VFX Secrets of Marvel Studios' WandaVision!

Lorraine here speaking with VFX Supervisor of Marvel Studios WandaVision, Tara DeMarco. Hey, Tara. Hi, Lorraine. It's so great to get to talk to you.
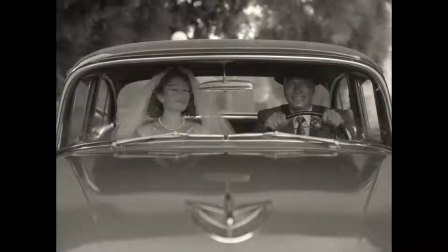I'm so thrilled to talk about this show because it is such a love letter to classic television.
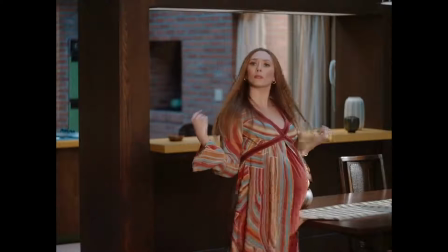Yeah, Kevin Feige really wanted us at every turn to stay as authentic to period filmmaking as we could. Was there anything that you found really surprising about working in black and white? The most surprising thing about working in black and white is then looking at the color,
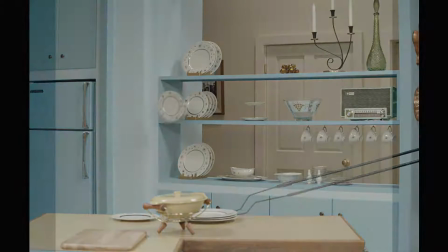because you'll see some crazy colors that were done with our production design and our costume department because they all knew they would film better.
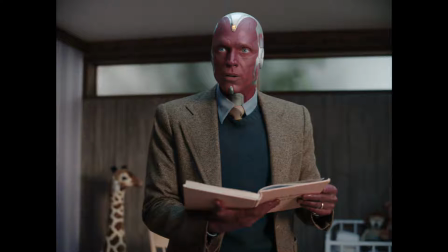So red films quite dark on the sensor. It just goes super, super dark and unreadable. We were losing Vision's features.
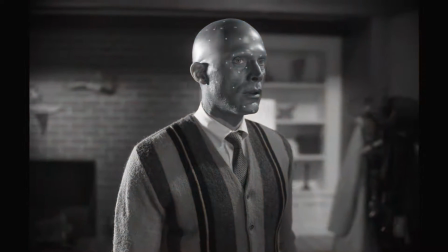So we did 2 days of makeup palette testing where we tried all different shades of blue and different shades of sheen,
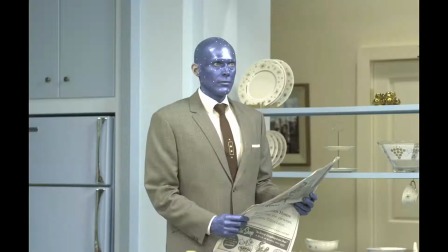because some of that performance we keep, like some of that face is the real face.
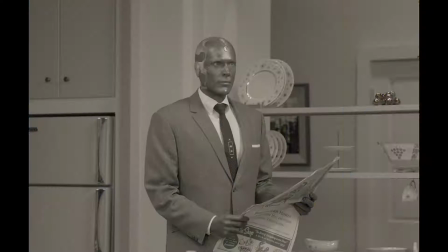And we augment it with CG, clearly, but Paul as an actor is so expressive,
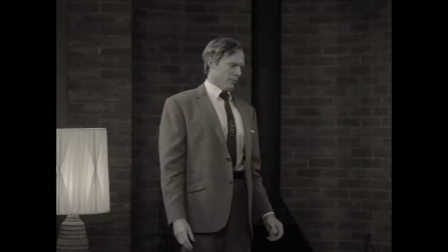and particularly when he was channeling his sitcom self, he was so expressive, and we didn't want to lose any of that.
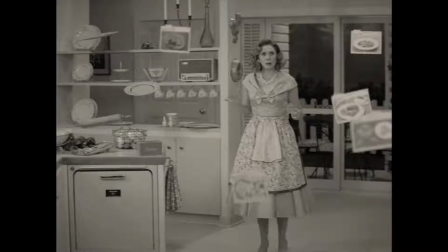Early on in the season, we get to see Wanda in her 1950s paradise. She is having a lot of magical fun in the kitchen. Where did you decide what's going to be practical and what's going to be VFX?
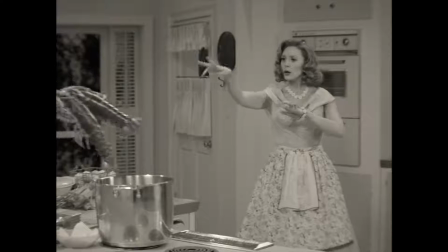We would all sit around a table and decide as a group. We would decide with props and special effects and production design and talk about the dimensions of the set and what we wanted the effect to be and what we wanted to see or feel.
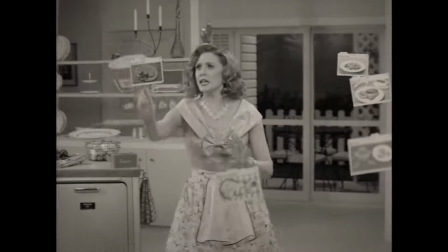Did we need the actors to be able to see that thing practically moving through space, or did it just appear? So we would all discuss the parameters, and then we would dive in and figure out, like, okay, well,
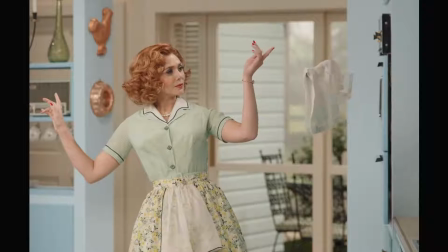this one thing would be great on wires because there's no way you're going to be able to cheat the effect of a puppeteer like bobbling an item through space.
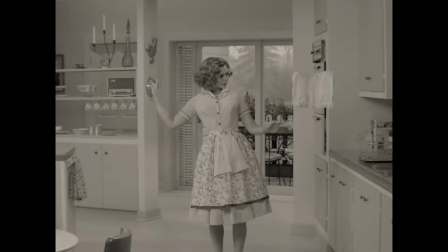Like, that's a surprisingly hard thing to do in CG, is recreate the hand of an old school puppeteer working on wires. It's pretty wild to see the footage from behind the scenes because you don't realize how close the puppeteers are. What were some of the ways that items were puppeteered? All of them.
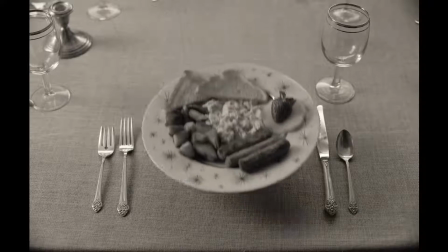So we puppeteered things from the ceiling, we did them from the floor, we tried all of the ways. So really it was about looking, okay, what's the best way to get the effect we want? And then how do you rig that?
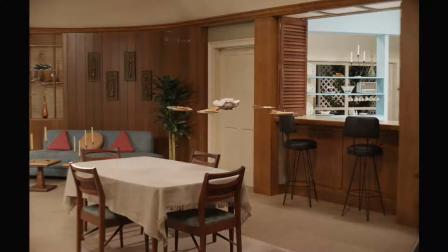And it's like, oh, well, you put a wire from one side of the living room through the set window and then have someone pull it across. So once you have all of this wonderful puppeteering put together with the actors in their scene, how do you take that into VFX and make it all one seamless product?
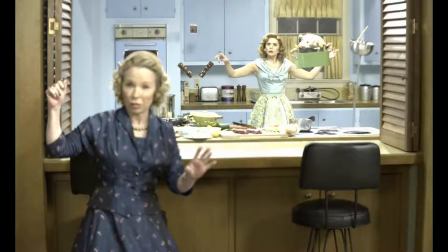We take all of our in-camera elements, all of the pieces with puppeteered wires still in them, and then get to work at removing all of those wires and rods and everything else. And then we take that scene as prepped and go to CG with our director,
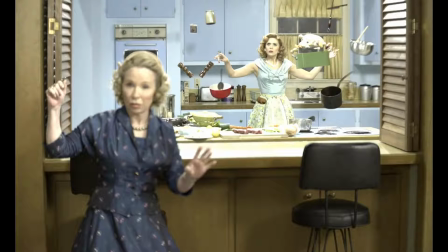and he might say, can I have a rolling pin, or can you make me one more of those cookie jars? And then we'll begin modeling those items with colors that are CG friendly for black and white. And we'll lay them out in the scene, do animation that is janky enough that it could have been done by a human with a rod or a wire.
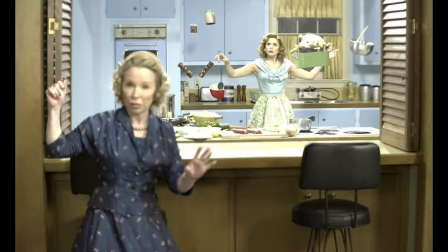We didn't want anything too smooth, because then we would give up the gag with everything that was done with wires.
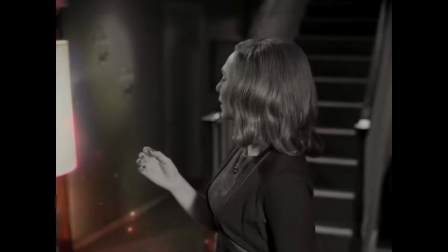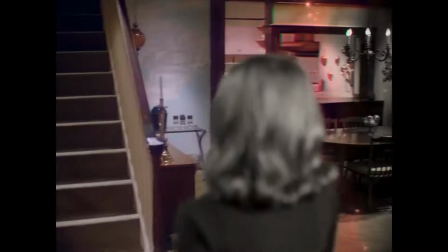I especially love the moment where Wanda finds out that she's pregnant and the whole room goes from black and white into this bloom of color. Where did you start with this process when you knew you had to take the world into color? We were really encouraged by the studio to look at film effects that could have happened in the era. And so the 60s, the film effects that could happen in the era were all about optical printing and how you could expose different bits of film and then re-expose them together in an optical printer. And we took inspiration from that and thought,
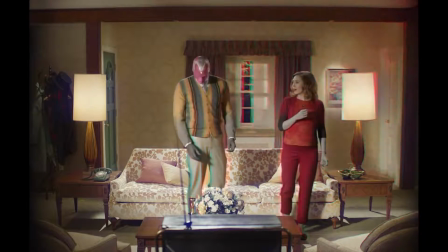what if you separated out the color channels and really warped them to be separate from one another,
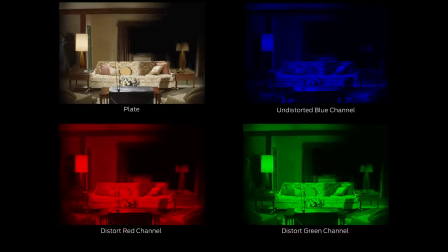and then we're able to re-expose them and layer them? And that's the effect that creates the color bloom.
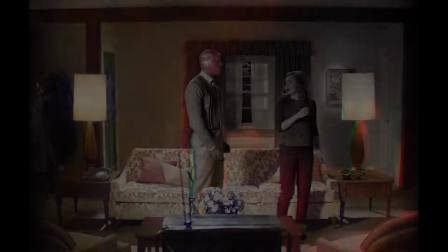And so we ended up with an effect that would have been tricky to do in the 60s, but at least was true to the principles.
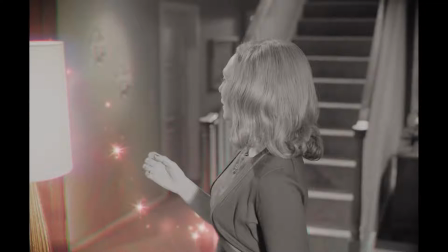And then our little stars that are animated around were a nod to animating on the film from that era. So when Wanda and Vision are getting into nesting mode, setting up the nursery,
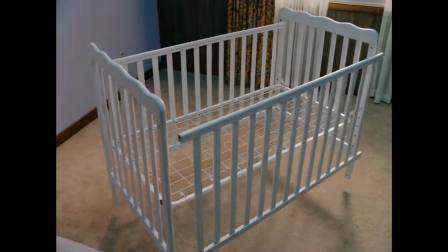there's some really charming moments that happen as things start to literally take shape. What were some of the ways that was shot to trick the eye? The crib coming together was filmed with wires, with puppeteers.
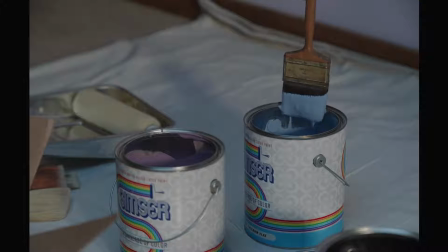The paintbrushes we did both ways. There were some puppeteered paintbrushes that I think ultimately we used for reference, and we did CG paintbrushes. In that scene, there's also some wonderful moments, my favorite being the butterfly mobile. What was the initial idea for how much of that you could really do practically, as butterflies I don't imagine are super cooperative?
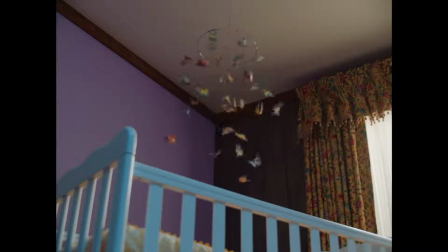Butterflies are not super cooperative, but one of the butterflies on Paul's nose is real, and the others are all CG. So we wanted at least one, so that we could see how it moved and see what it looked like and see that contact and actually just the
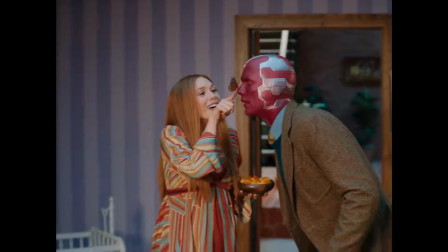wonder in their faces when we had this real live butterfly attached to Paul's nose.
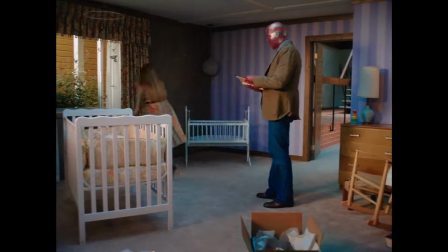Pretty incredible. And then what we decided to do was animate the butterflies, and that allowed us, that opened us up to make it more fantastical, because if we had had real butterflies, you know, they have phenomenal colors,
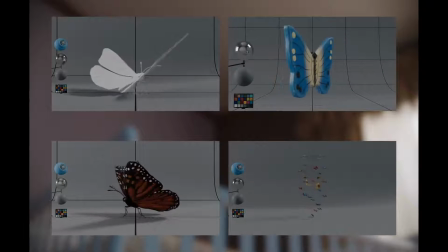but they might not exactly match our nursery mobile. And this allowed us to art direct them a little closer to the mobile and get that perfect transition moment.
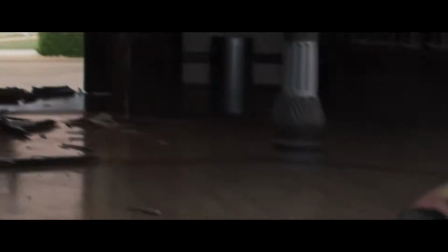So we have the epic moment where Vision meets Vision.
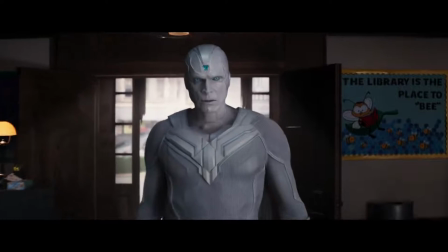How do you make them look like they're both Vision while giving them their own distinct look?
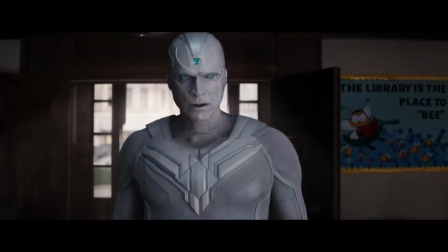The new Vision was designed by Marvel's very own Viz Dev team.
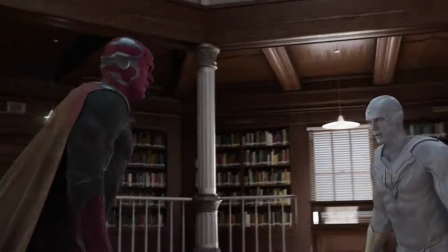He has an identical body, but a slightly different costume. He has an identical head, but slightly different panel shapes.
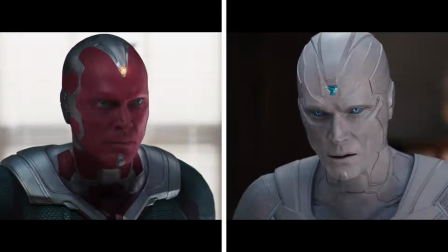And we gave him an interesting new synthezoid eye.
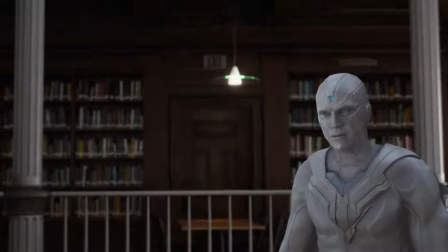Things that are important differences: the new Vision doesn't have a Mind Stone,
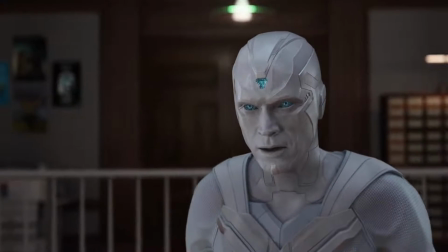so we put something Mind Stone-esque in the area where the Mind Stone was. So the interesting thing that comes with filming this kind of scene, you have two Visions, you have one Paul Bettany. How do you then shoot that scene to put it together in post? We shoot the scene twice. So we shot every scene with Paul as the hero,
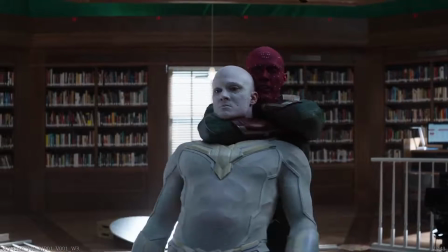and then he would act opposite one of his stunt doubles, so that every performance is Paul.
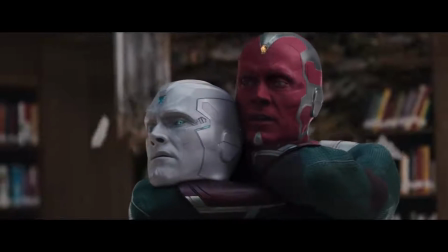So once you have two Pauls and you've got him into one shot, how do you then create a logic battle?
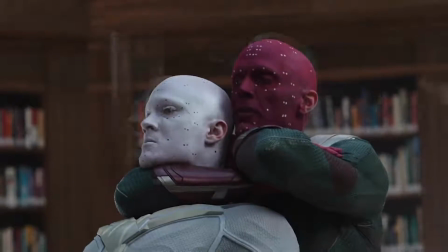We take all of the elements from the set, we'll cut them all out and assemble them into scenes so that we feel like it's all one scene,
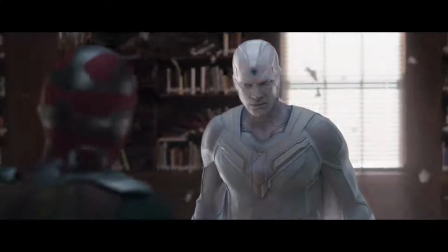and then we figure out what additional enhancements need to happen so that they really sit together.
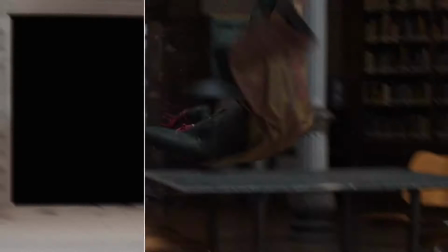Does it mean a little bit of set extension or some atmosphere,
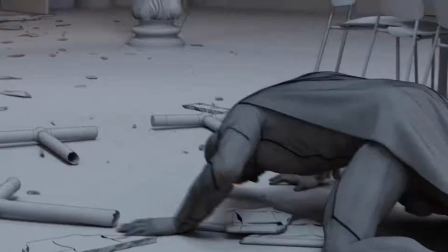or tracking one Vision into the other's original photography so that they share a camera move? Whatever we need to do to make them both feel like they're really there. And they're in a library. How was that shot? Was that a library? Did you create one? We scouted a library that ultimately we decided we couldn't shoot there because we needed to hang them quite high,
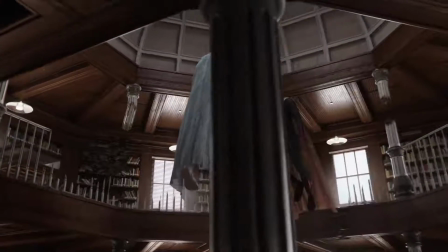and this little library didn't really want us to destroy their space.